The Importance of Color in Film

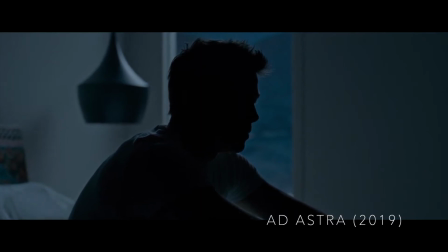(0:15)
So, I know I usually don't talk about this stuff,
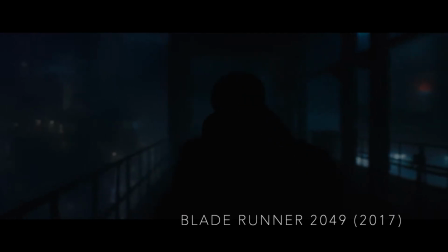(0:18)
but I thought it would be a good idea to do a series about the importance of certain things in movies because I kinda wanted to. It's not strictly geek stuff, but I believe it still matters to talk about technical stuff even in superhero movies.
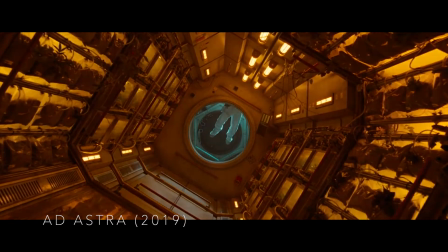(0:33)
Since this is a geek channel, of course I'm gonna be using some pop culture movies to exemplify what I'm saying, but I will also be including some other more,
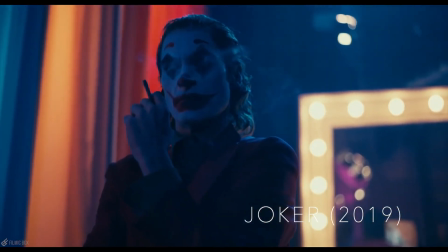(0:43)
let's say, artistic films, or simply other types of films. Anyway, it doesn't matter, so let's just get to it.
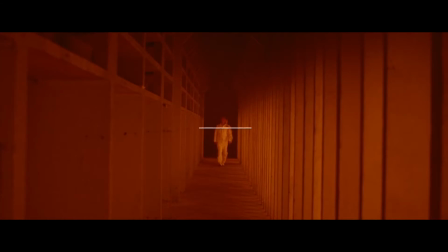(0:52)
So, today I'm going to be talking about the importance of color in movies,
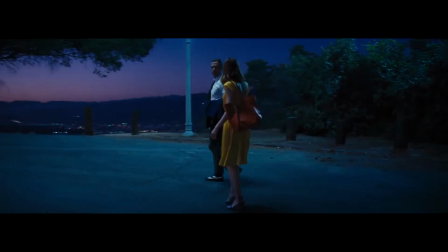(0:57)
because I feel like this is something that is not appreciated enough by the regular audience, and it is of extreme importance to any type of film.
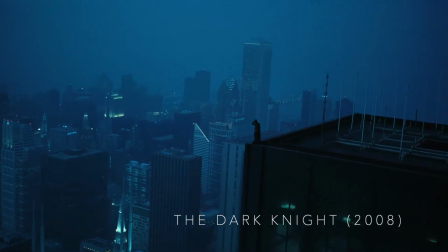(1:08)
The way I think about it, the overall color palette of a scene determines its personality,
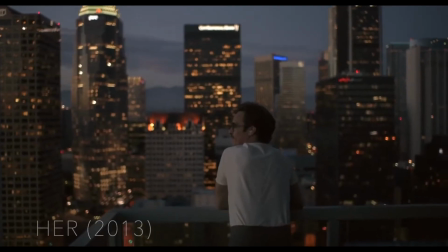(1:14)
which means that it is the color the one that establishes the tone and the mood of the scene,
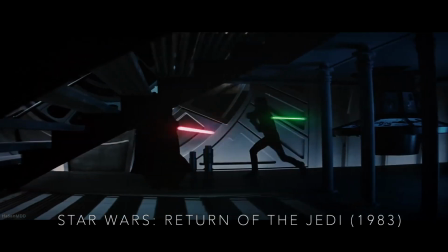(1:19)
or the movie in general. Or it could be as simple as merely a way to tell the audience who is good and who is evil.
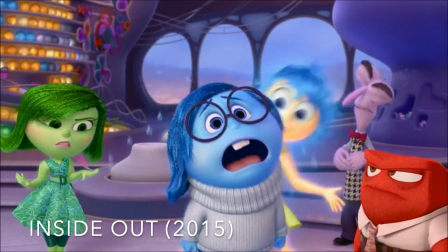(1:29)
Colors can be used to transmit a very specific emotion, however, the same color can be used to represent multiple emotions.
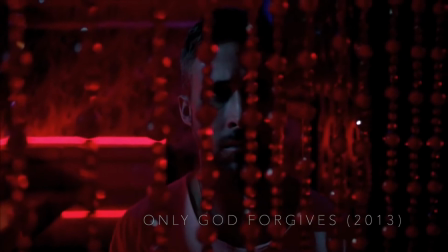(1:37)
Red, for example, is often used to represent love and passion, but it can also be used to represent blood and danger.
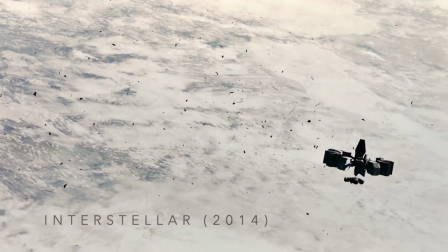(1:46)
We all have certain psychological responses to different colors, but those responses often depend a lot on the context.
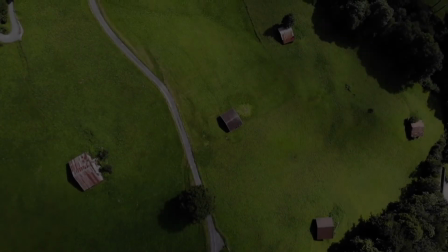(1:54)
If you saw a green field, it would give you a sense of peace.
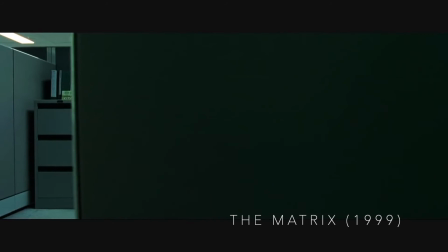(1:59)
However, if that same color is used in scenes like this, their response is different.
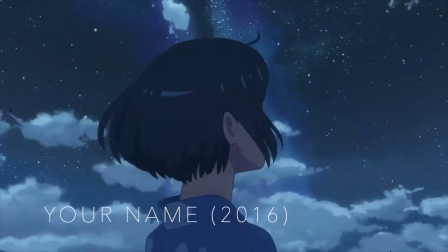(2:08)
As you can see, there's not one particular set of rules on how to use color, and while different colors are often
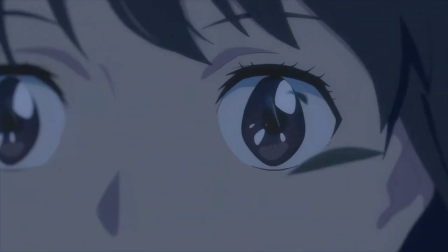(2:17)
associated with a particular feeling, like white with peace, purity, or resolution, green with greed,
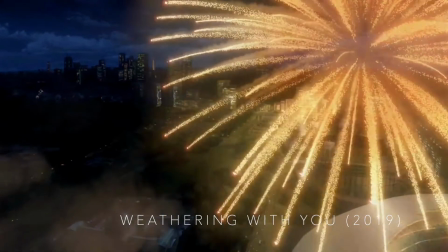(2:25)
envy, or disgust, yellow with joy,
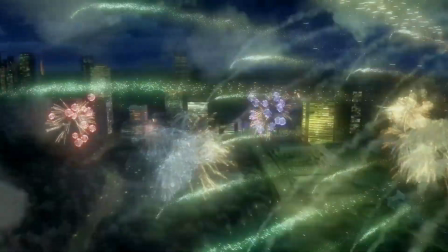(2:29)
optimism, or enlightenment, in the end, you are free to make colors your own.
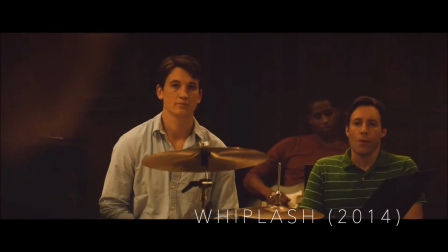(2:37)
Besides feelings, colors can also be associated with characters.
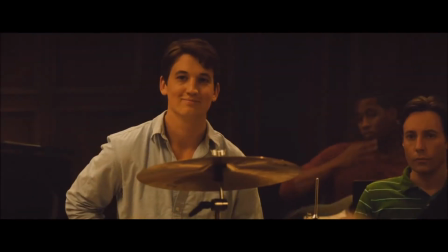(2:41)
For example, in the movie Whiplash, the color yellow can be associated with J.K.
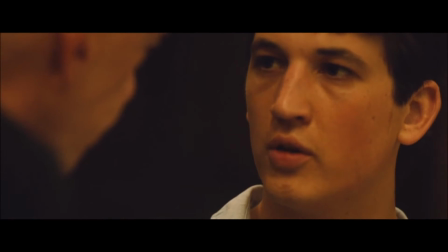(2:47)
Simmons' character, just because that color is present in almost every scene that he is in.
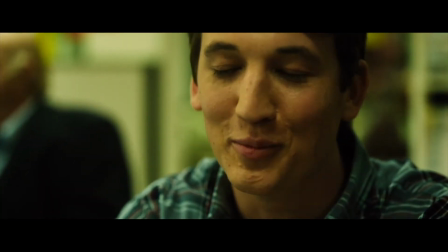(2:55)
When we look at scenes with Andrew and Nicole, they don't use the color yellow,
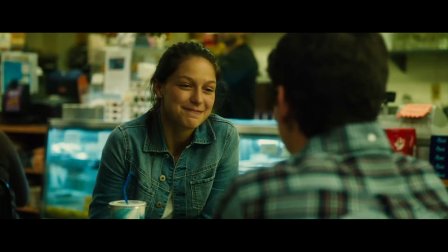(3:01)
so that we can feel a little more relaxed and comfortable with those scenes, but as soon as the yellow color comes up on the screen,
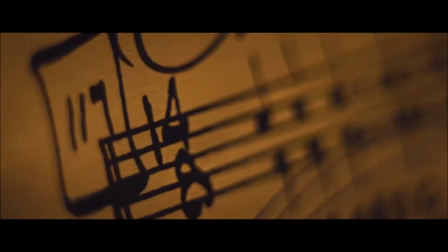(3:08)
we start feeling anxious, because we know what the color means in the context of the movie.
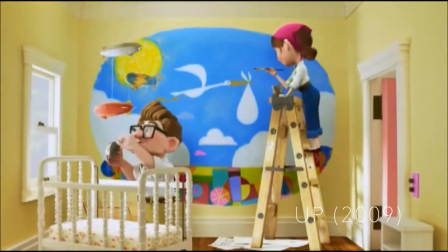(3:14)
Some other aspects of color that can change our perception or response
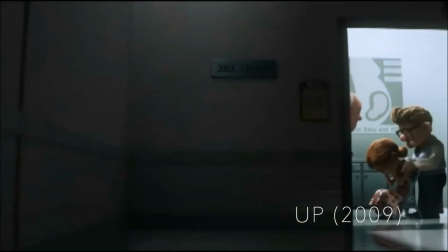(3:19)
to a particular scene is the saturation and value of the color.
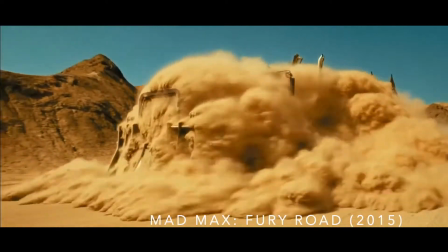(3:25)
The saturation of the color is how strong or how intense you want your color to be.
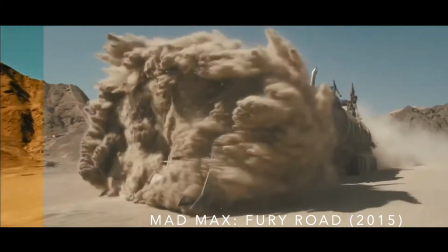(3:31)
This means that a color with zero saturation is going to be black and white,
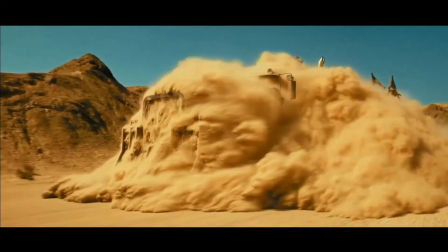(3:37)
while a color with 100% saturation is going to be as intense as that color gets.
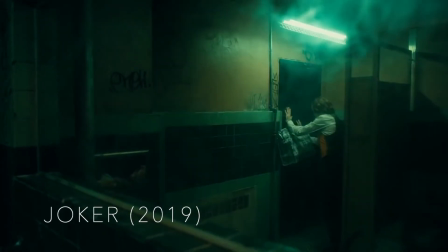(3:44)
Now, value is how bright or how dark you want your color to be.
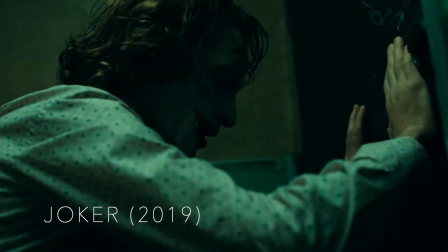(3:49)
These two aspects of color can completely change our psychological response to that color.
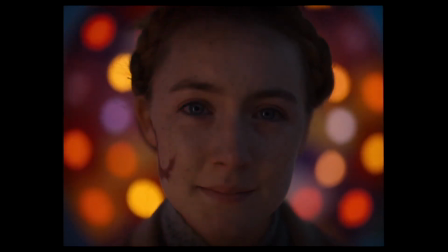(3:57)
Throughout the years, filmmakers and artists in general have noticed that specific combinations of different colors bring different senses of harmony.
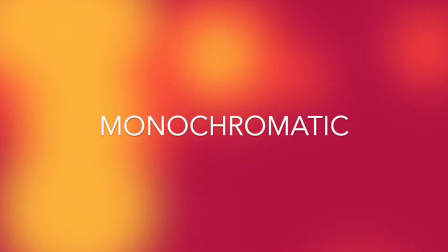(4:05)
Those different harmonies of color are monochromatic, analogous, complementary, and triadic.
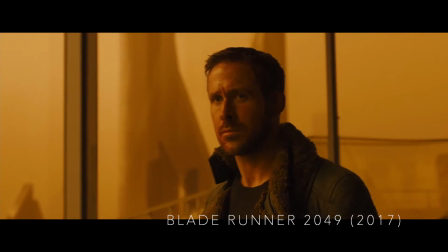(4:13)
Monochromatic harmonies are the ones who have one primary color, and the only thing that changes is the saturation,
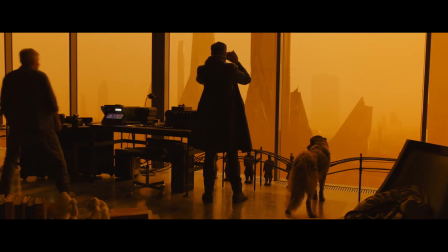(4:20)
value, or brightness of that same color.